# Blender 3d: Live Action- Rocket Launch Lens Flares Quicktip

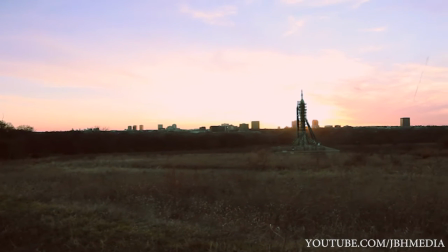(0:00)
Hey guys, Brad from JBH Media here, back again with another Blender Quick Tip and Breakdown.
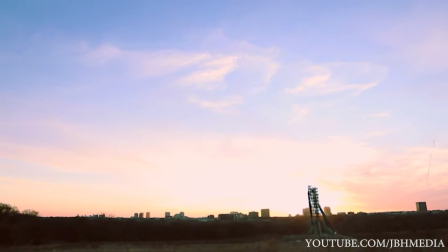(0:05)
Today I'm going to be going over the breakdown of the shot I created of a rocket launch,
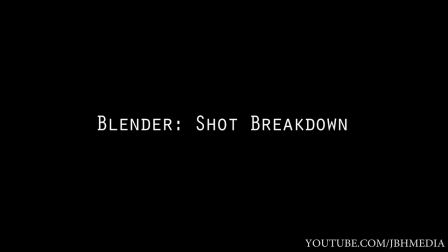(0:10)
and more specifically how the strategic placing of lights can make your scene a little bit better in the blending process. So once again, I'll start out by going over the basic setup. I've tracked this shot inside of Blender,
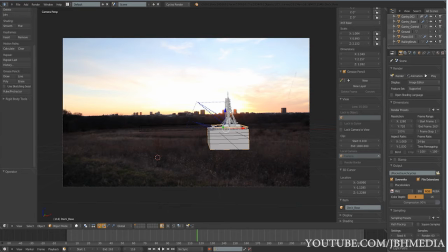(0:24)
and then added an HDR environment map after importing this 3D model from blendswap.com.
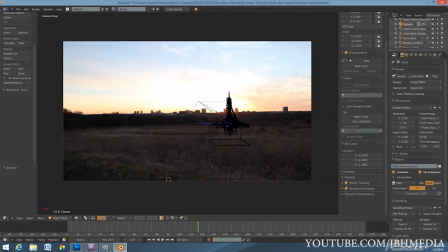(0:33)
After I animated the rocket ship to launch, I set the keyframe interpolation to linear so it would have a constant speed.
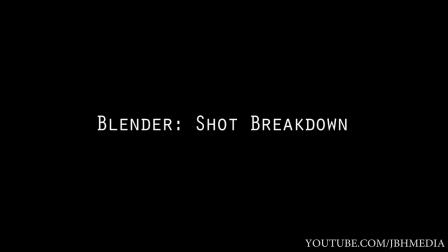(0:40)
So then after the animation, I added some materials.
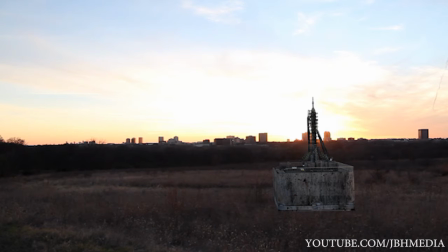(0:43)
I used a basic concrete texture for the base of the launch pad and then a metal texture for the rocket itself.
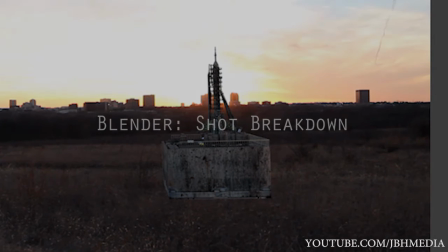(0:50)
I didn't use any bump mapping on either material, but did add a specular map to the rocket using Crazy Bump.
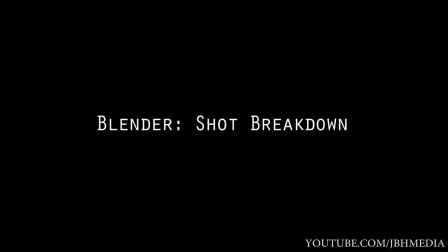(0:58)
So after the materials, I decided to experiment a little bit with the strategic placing of lighting. I wanted the launch pad lighting to react to the rocket blast, so I placed five lights under the rocket thrusters and then tinted them blue.
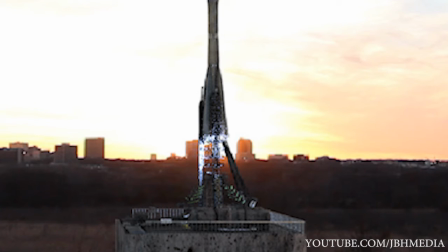(1:12)
So once I got the lights set up, I parented them to the animation of the rocket so they would move accordingly like they were the thrusters,
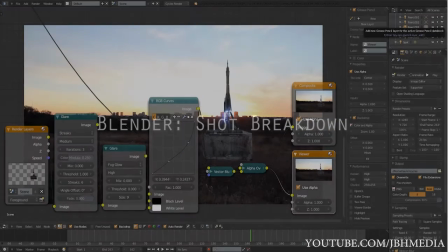(1:21)
and then decided to finish the shot off with a little compositing in the internal node compositor.
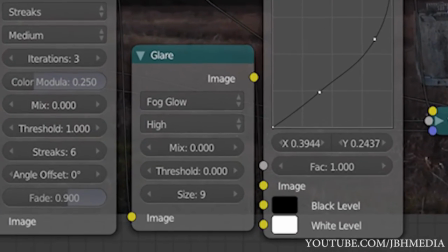(1:28)
So in the compositor, I added some glow to the lights by adding a fog glow node, and added the lens flares using the streak preset.
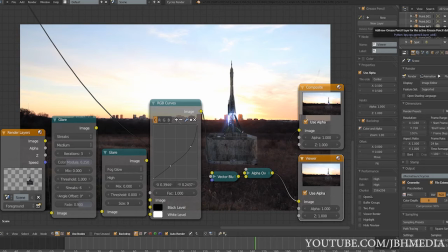(1:36)
I then added some motion blur, and finally, after creating a clean plate of the ground, got this final image.
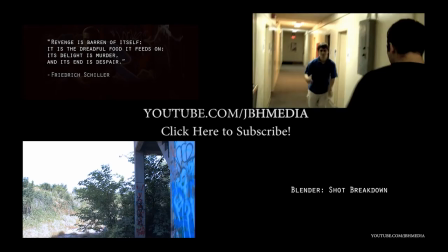(1:46)
so yeah that's how you can use some strategic lighting and blender to create some interesting looks for your shots be sure to like comment share
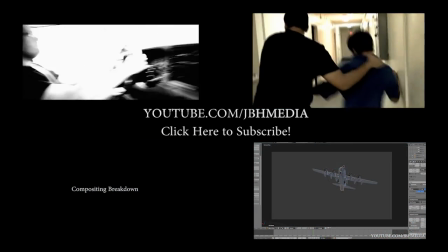(1:53)
and subscribe if you haven't already and feel free to comment below if you have any questions or suggestions the jbh media facebook page is in is in the
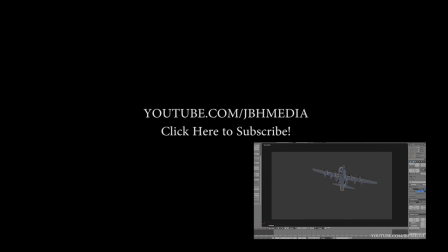(2:01)
description below if you want to like it there for the latest updates feel free to do so